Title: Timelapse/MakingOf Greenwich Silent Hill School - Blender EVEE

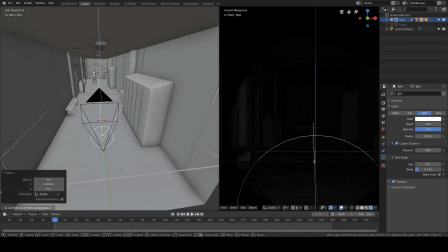252s
Moving on to some more lighting. Oh yes, and that's the start of the final product.
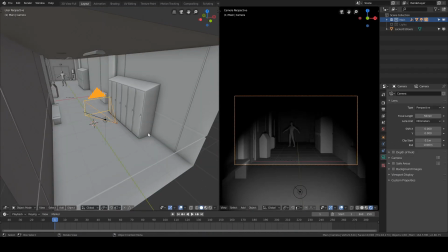257s
I wanted the character was handling a flashlight through the corridor, so now I'm making a camera,
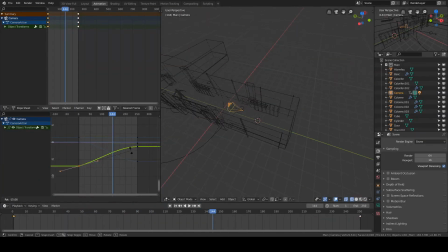264s
and the light, it's a spotlight that is parented to the camera, so I don't have to worry about moving the light with the camera.
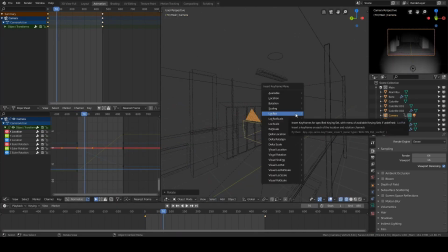271s
I just have to animate the camera over here and the lights will just follow. Now I'm animating the path.
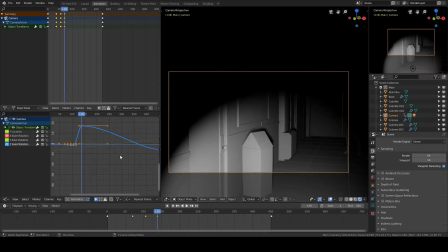278s
So I don't use any spline to make the path, I just go good old-fashioned animation,
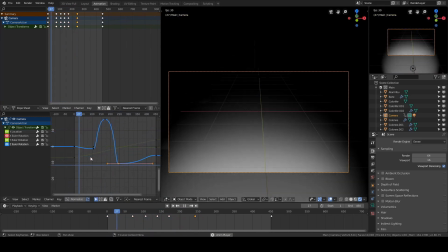284s
and at this stage I just want to have a good timing, a good rhythm, good flow for the whole animation. I just want some key moments, and I'm not refining too much the busy curves.
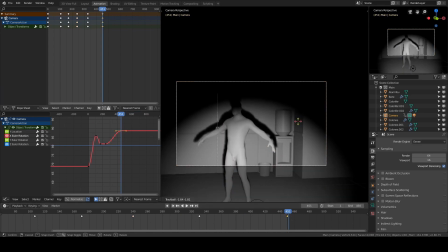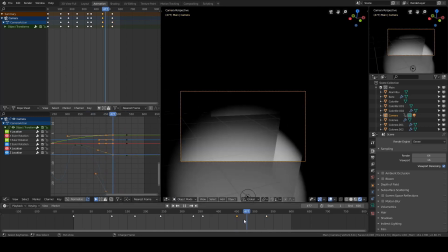301s
I'm blocking in the final shot. I want the character to lean into the final to the wall,
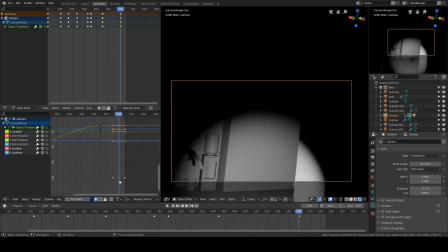308s
and there I know that I want to put some kind of creature to have a jump scare right at the end.
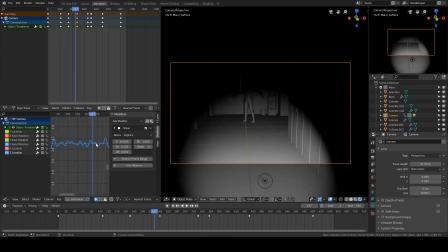Now I'm satisfied with my movements, and you can see that in my curves I'm putting in some noise. This procedural noise helps to give organic movement, some jittering, some
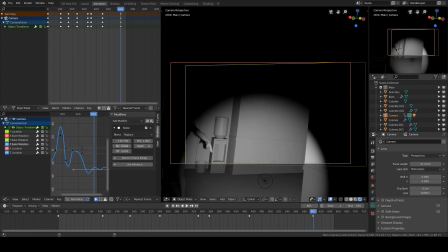332s
more randomness into the movement, just like a real character will have in real life.
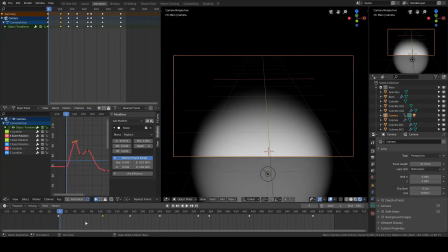340s
And you see, it's all procedural, and you don't have to worry about not
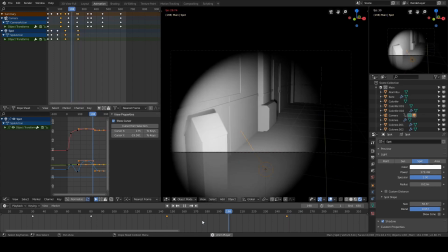348s
going too crazy on this, of course, but noises really helps to sell the movement that you want to convey.
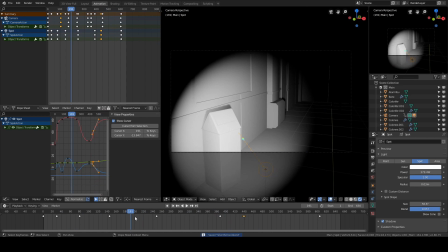356s
Now here I'm animating
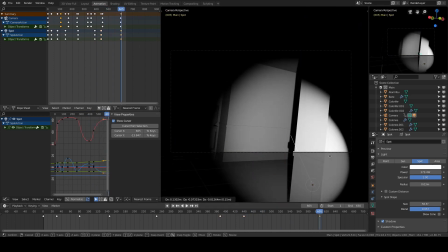359s
individually the light to make it look like the character is actually handling from side to the other,
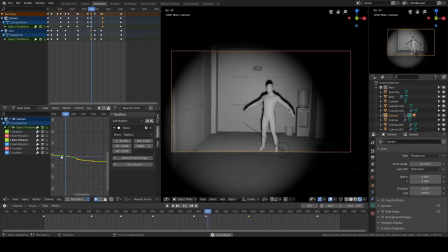367s
and is trying to focus on some things.
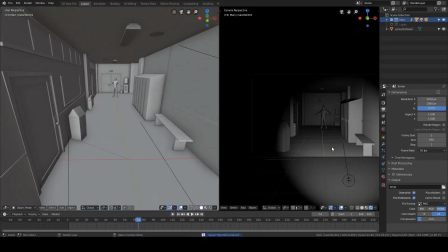374s
He's turning it around and, you know, looking at things just like a real human would do.
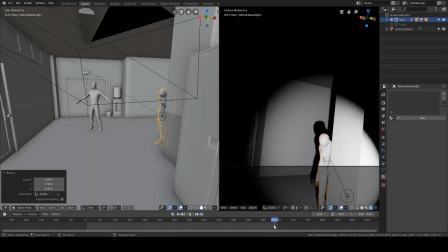380s
Oh, okay. Appending the creature. That's a model that I did again at in a earlier project.
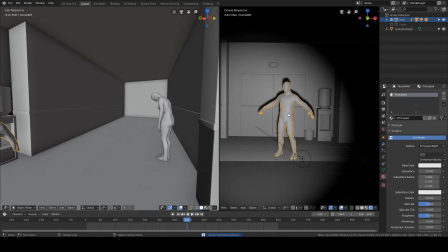387s
So I've placed it as a placeholder over here.
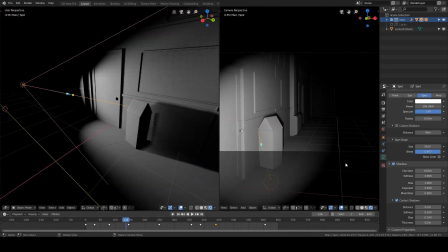395s
Tweaking the light a bit. I want a good fall off. I want to be the surrounding pretty much bright near the camera,
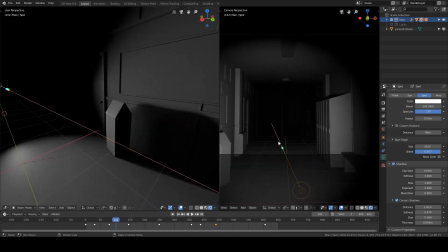403s
but I want the end of the corridor to be really dark, so I don't know what's really coming.
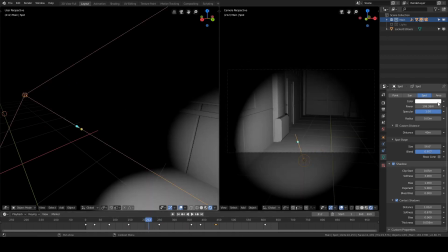408s
I don't want the spectator to know, the viewer to know what's coming in, you know.
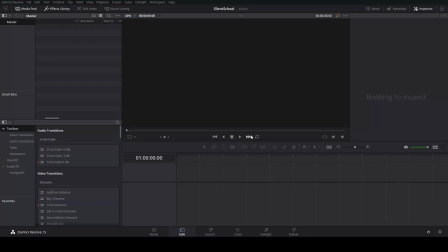414s
I'm dealing in the temperature, the color of the light. And you can see now that I'm starting my Da Vinci project.
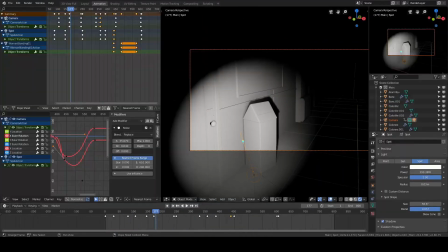422s
I'm starting my montage. I want to remain
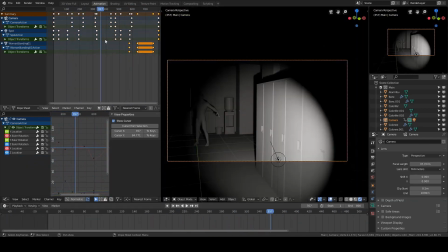428s
iterative most of the time.
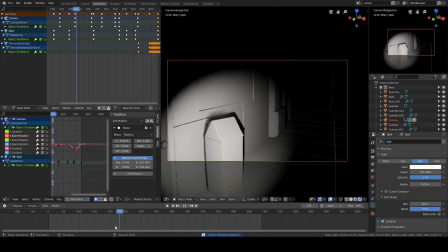431s
I want to make the whole pipeline one time, have a first pass of the montage, and then refine over it.
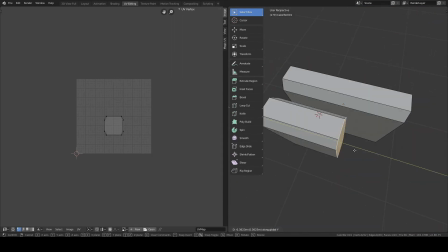439s
So you can see I'm rendering out even gray with no colors, no shading, just to have a feel of the pace of the whole project of the animation.
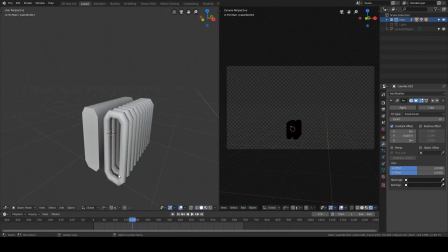447s
So that way it's easier to predict the final output.
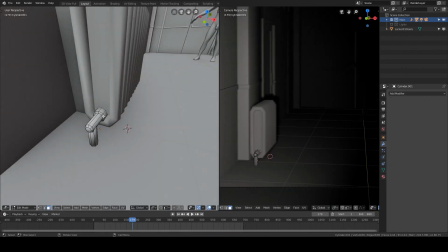455s
I'm feeling pretty confident about the end of the project, so now I'm putting a second modeling pass on my assets.
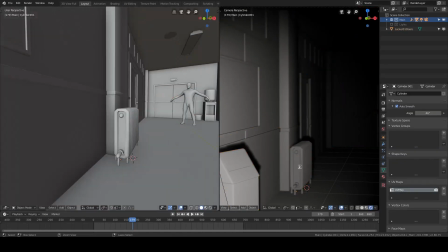463s
So you can see the eater, what I've done, again, making an array from that mesh.
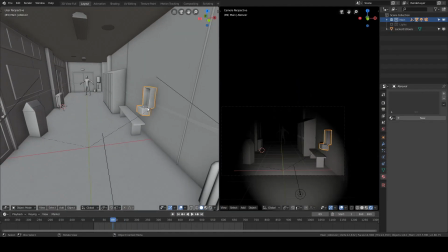470s
I'm instancing everything. Oh, a water fountain that in the end I just scrapped,
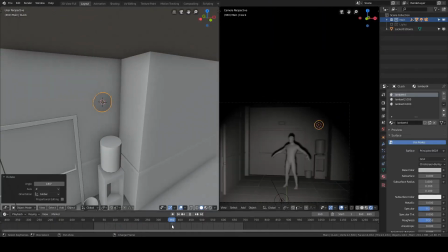476s
because why do we need a water fountain when you have a dispenser over here?
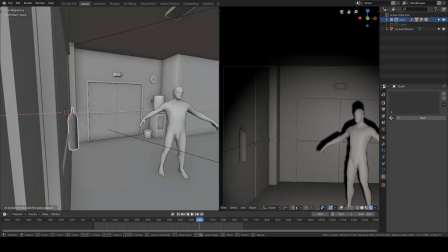483s
Putting in the clock. Fire extinguisher.